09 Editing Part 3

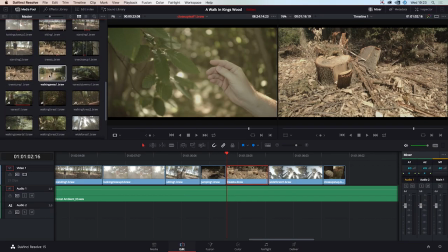0s
This could be a very strange video. And then we've got this final shot of him walking away. So let's check how these shots fit in, where we put them.
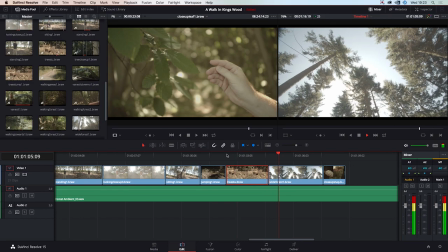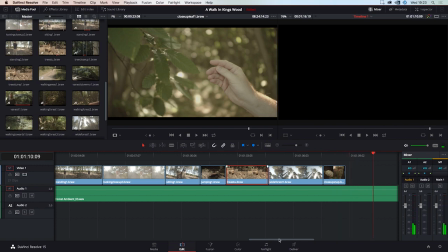16s
Okay, so that's quite nice, and that's where the song's just ending, but this shot seems like it's too long.
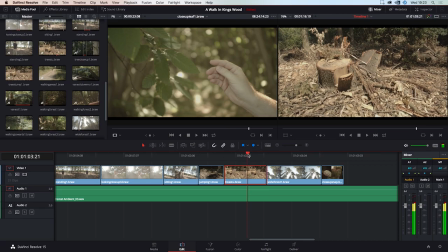25s
So we're going to change on the chord change again, because we've only done that a couple of times so we can get away with it.
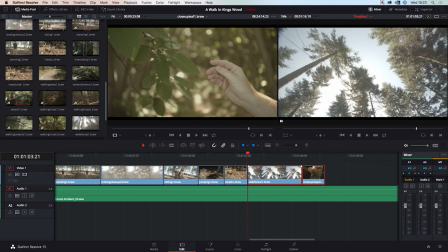32s
We'll move all this back, and we'll take the walking away shot,
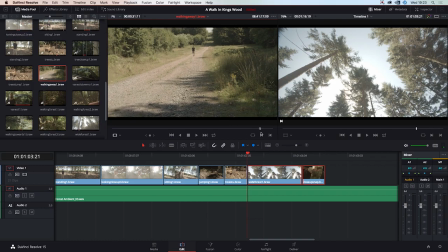39s
and maybe have it when it's quite low to the ground. We'll set our out point, we'll come back, and we'll maybe have our end point about here. Yeah, just there. So that gives it kind of as if he's walking back out of the forest.
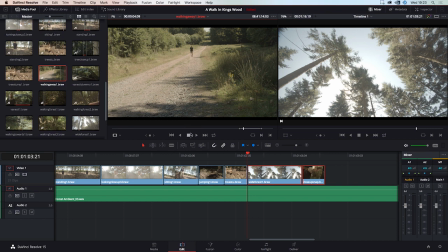55s
He's had his lovely day in the forest. And see how this fits in.
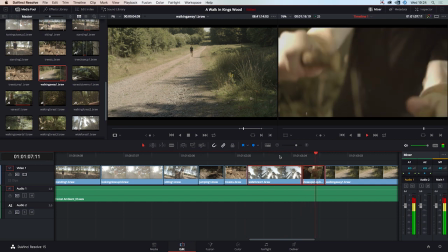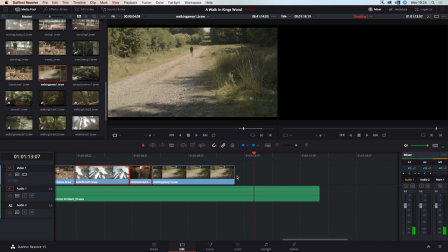70s
Okay, nice. And we can extend this a little bit. No, we can't.
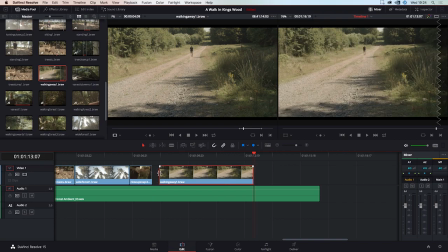74s
We haven't got any more. So we can move it forwards a little bit. We can extend it at the back end. Okay, so this is our completed video.
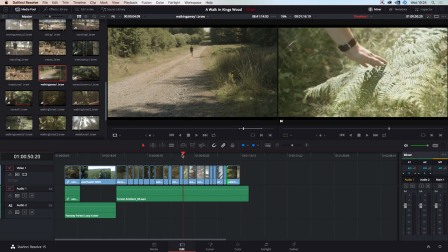84s
Very easy edit. Just a quick little thing to show you how easy it is to get everything together.
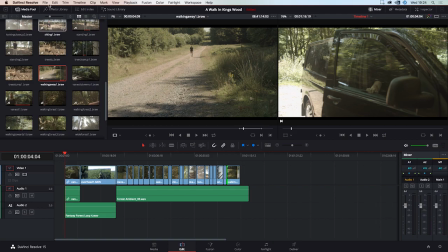90s
So firstly, we'll save it. So let's play it through.